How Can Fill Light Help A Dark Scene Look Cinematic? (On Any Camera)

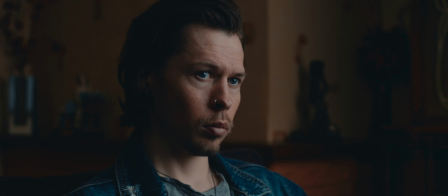(4:13)
Only now we have a much richer image that fits more comfortably into our camera's dynamic range.
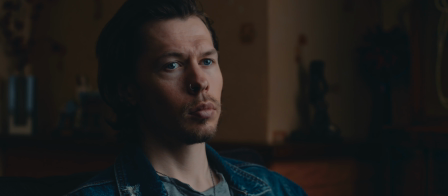(4:21)
This makes our image feel more cinematic as we have controlled, stylistic looking lighting but with more natural looking shadows.
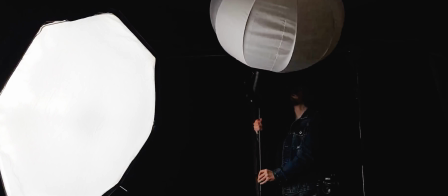(4:34)
For our fill light, we use the Lalthus lantern softbox.
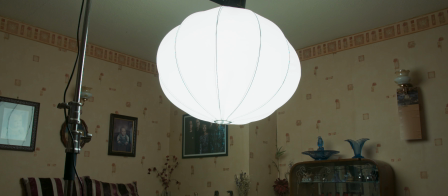(4:39)
Lantern softboxes like these spread light evenly over a decently sized area and can work really well for things like top light and fill light.
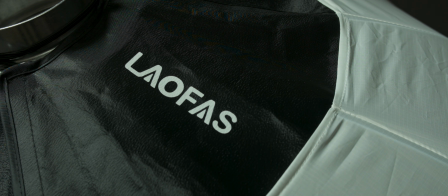(4:48)
Our Lalthus lantern used in this video is easy to set up, has a Bowens mount which fits nearly all single chip LED lighting units like Aperture, Godox and Nanlite and has a really nice light spread,
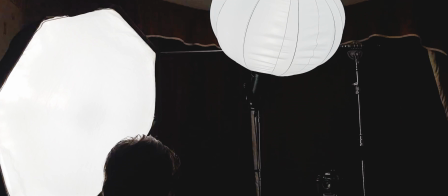(5:05)
making it a great tool for our fill light in this video.
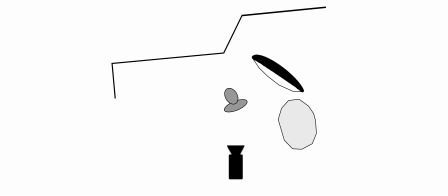(5:10)
We placed the lantern high up, on the same side of the camera as our key light. This way we minimised any opposing shadows that might have occurred if we put the fill light on the opposite side of the key and the other side of the camera, which would have unbalanced the intended directionality of our window light.
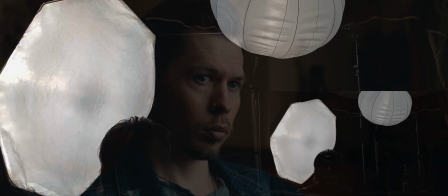(5:32)
Placing the lantern up high, we were able to avoid extra catch lights in the eyes from the fill,
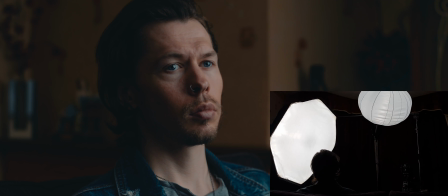(5:37)
so as not to subtly complicate the lighting in the scene and have it still appear as if all the light is coming from our window.
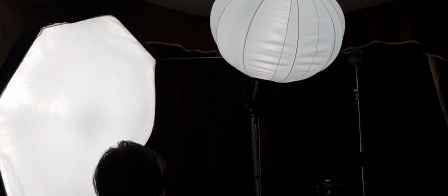(5:46)
Because the lantern spills light everywhere, we're not only filling in our shadows with the light from the lantern itself,
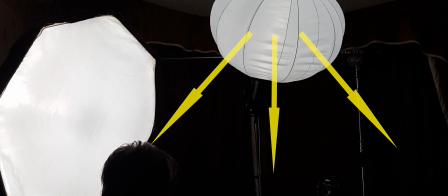(5:52)
but also the bounce coming from the ceiling and walls.
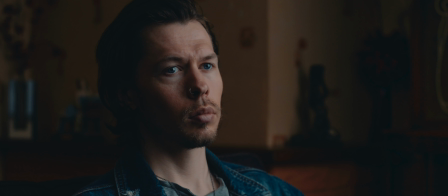(5:58)
All of these elements combine toward making our fill light invisible in the scene, yet still giving exposure to our shadows, which in turn subtly implies that the detail we can see in the shadows is naturally there, as a byproduct of our window light spilling around the room.
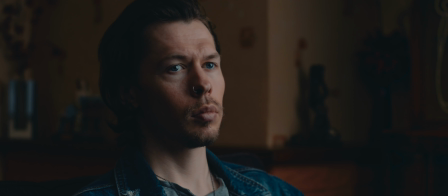(6:16)
This also hides our older, less capable camera's weaknesses in dynamic range,
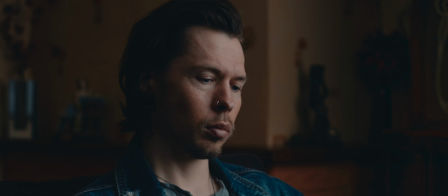(6:22)
as we've given the camera enough light to process a natural looking image whilst retaining contrast. Another plus to adding fill light to a darker image with high contrast ratios is the flexibility it affords you in post.
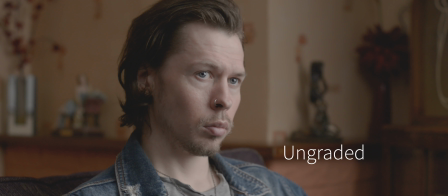(6:40)
By exposing our image a little to the right, or exposing our image a little lighter than we intend the final scene to look, we have more information in the image to push and pull the look,
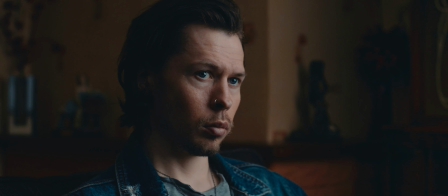(6:51)
to darker or lighter,
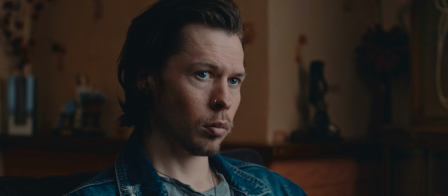(6:57)
without breaking the limitations of the codec or dynamic range. You can see that even if we pull our shadows right down to match the darkness of the previous shot that didn't have fill light, we're
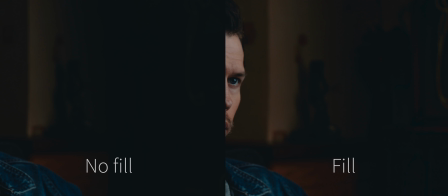(7:16)
still able to retain more shadow detail as we've given the camera sensor the necessary information with the fill light.
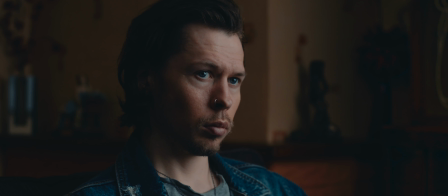(7:25)
It's worth noting that we've taken a look at a higher contrast ratio in this video, but in future videos we may take a look at some different ratios.
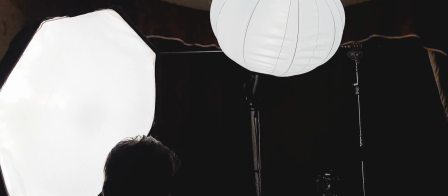(7:35)
Utilizing fill light in your lighting is a great way to get more out of your image when using less capable cameras,
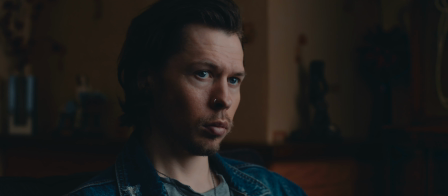(7:41)
but can help to improve the level of detail and richness in your image on any camera system,
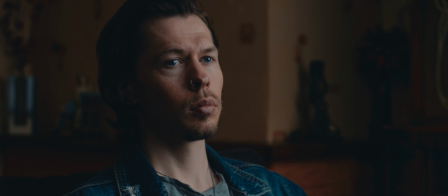(7:47)
even in dark moody scenes creating a more cinematic look to your work.
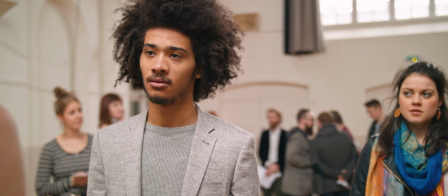(7:56)
Don't forget you can still get my 21 minute color grading tutorial from my website for just £8 which details the
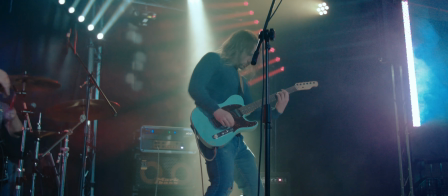(8:04)
process of creating two cinematic looks in DaVinci Resolve and includes practice DNG files so you can grade along with the video.